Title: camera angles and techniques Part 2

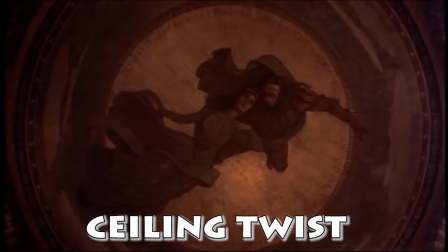4:18 The ceiling twist is created by pointing the camera straight up and rotating the camera.
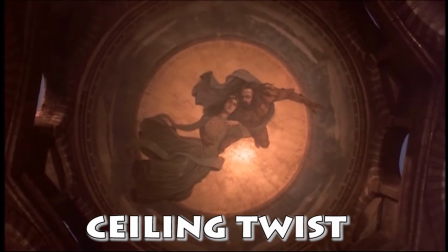4:25 It's a creative way to finalize the scene.
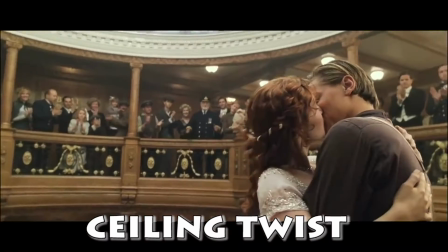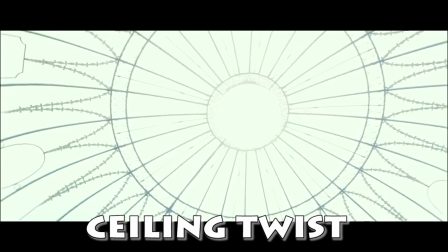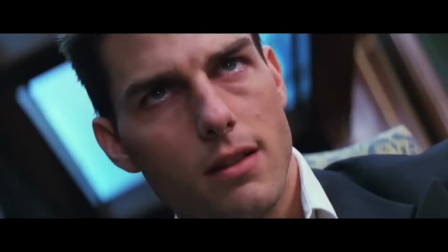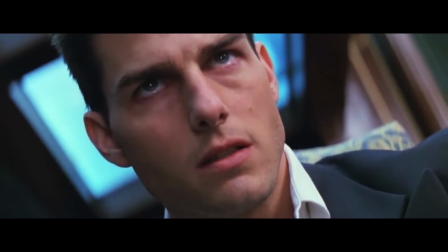4:44 A Dutch angle is when the camera stays tilted at the same angle. This is used to show uneasiness, fear, dizziness.
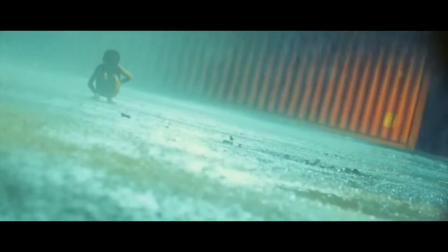4:53 You get the idea. We normally look at the world in a straight, level way,
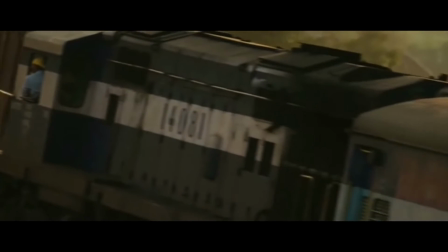5:00 but when our perspective is turned on an angle, it gives us a feeling of being off-center.
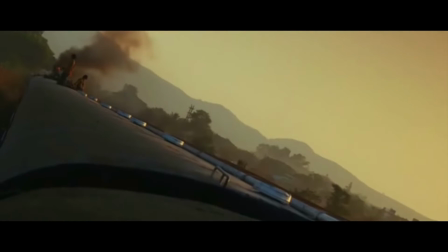5:06 It causes uneasiness.
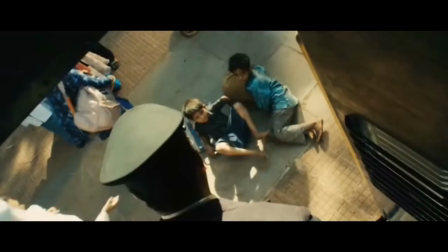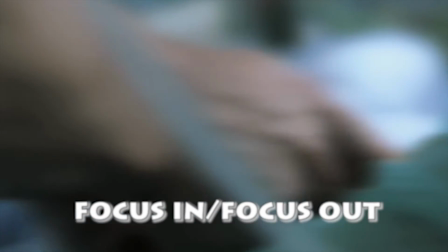5:16 This POV shot is commonly used to show the character losing consciousness,
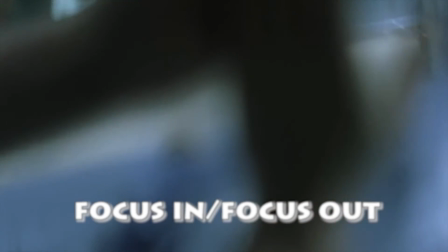5:21 for example, after a fall or being put to sleep on an operating table.
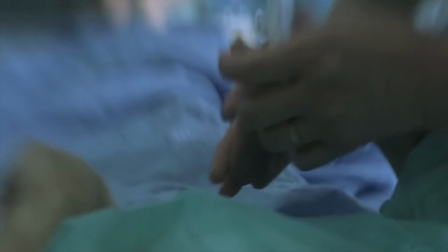5:29 It helps us to connect emotionally with the point of view and the disorientation of the patient.
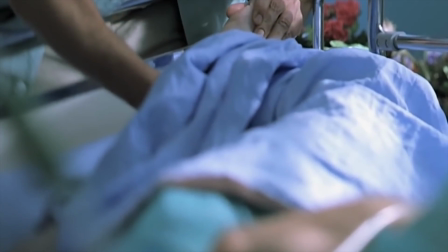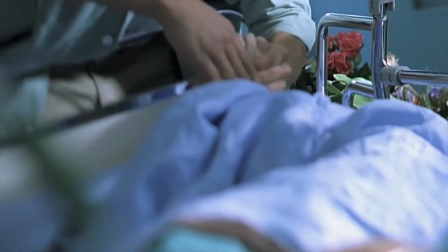So hopefully you got some ideas of the things you can do to make your videos better. Join us in part 3 where we get more in depth with point of view shots. There are so many different kinds that you can do to help enhance your films. And until next time, I'm Sonia from SK Digital Media, where we bring you the tips and tricks for your videos.